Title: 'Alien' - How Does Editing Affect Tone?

For a film that's mostly been pretty quiet, this feels almost like sensory overload, and it makes the finale of this film incredibly memorable and tense.
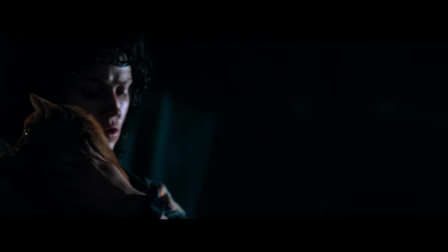After the ship blows up, we fade down into quiet as Ripley and the audience finally get a moment to breathe.
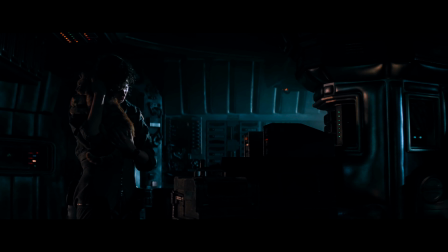This is another section that is perfectly paced and edited. We get some ambient music meant to convey a sense of peace,
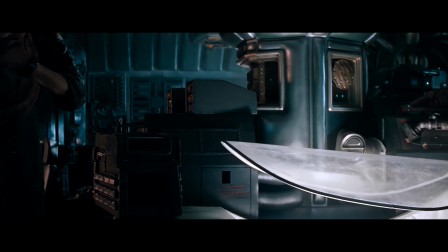and we sit with Ripley and Jones for long shots that lull us into another false sense of security, which makes this moment
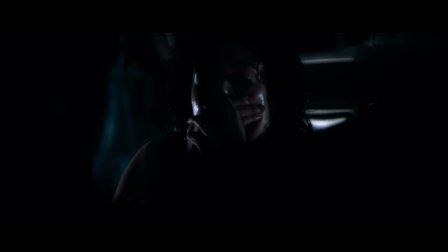all the more startling.
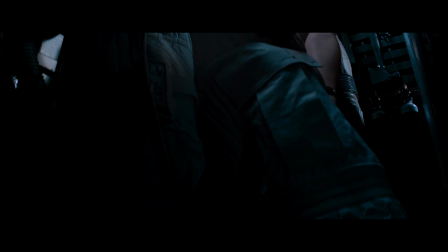Watching the alien slowly crawl out of its hiding space, intercut with Ripley putting the spacesuit on, is a great moment of setting up for the final confrontation.
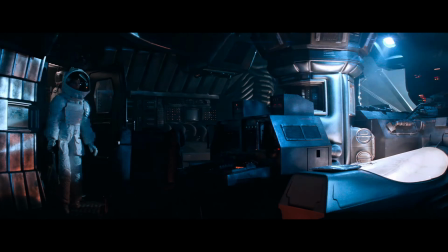Having Ripley sing this little song to herself as she prepares herself is another great little touch that humanises her.
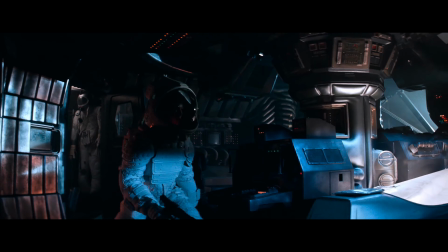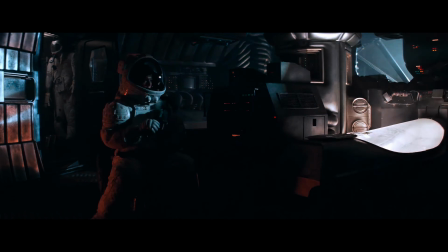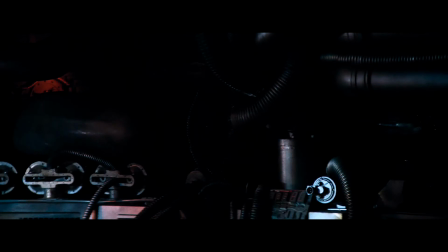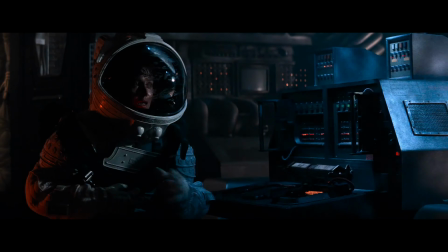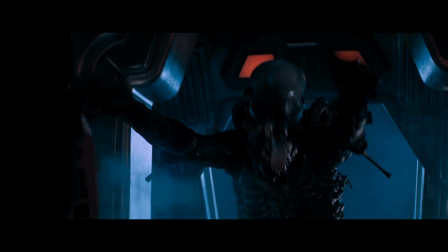The film goes loud one last time as the alien is shot out of the ship and vaporised by the ship engines.
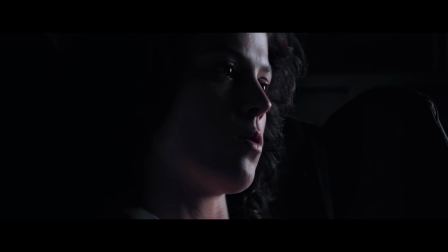Ripley records her report for the black box. She finishes as the film ends with a fade out on her sleeping face. Alien is rightly considered a masterpiece of both science fiction and horror for many reasons.
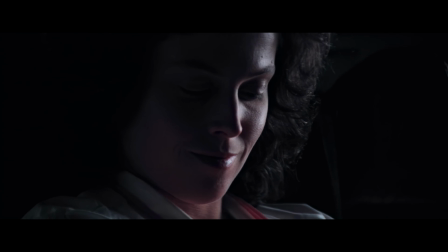Hopefully I've managed to highlight how editing is one of the factors that makes it so great.
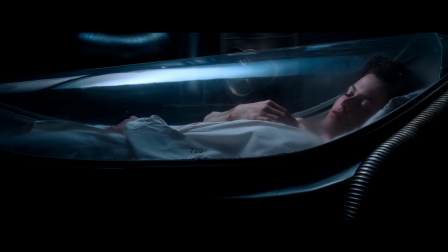The film was edited by Terry Rawlings and Peter Weatherly, both great of editing and sound design, and it's a highlight of both men's careers.
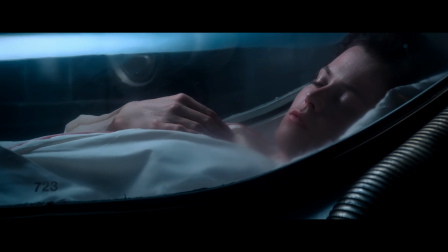One day I'd also like to do a video about the shot composition of this film, which is also fantastic. But for now, I hope you enjoyed this video, and I'll see you next time.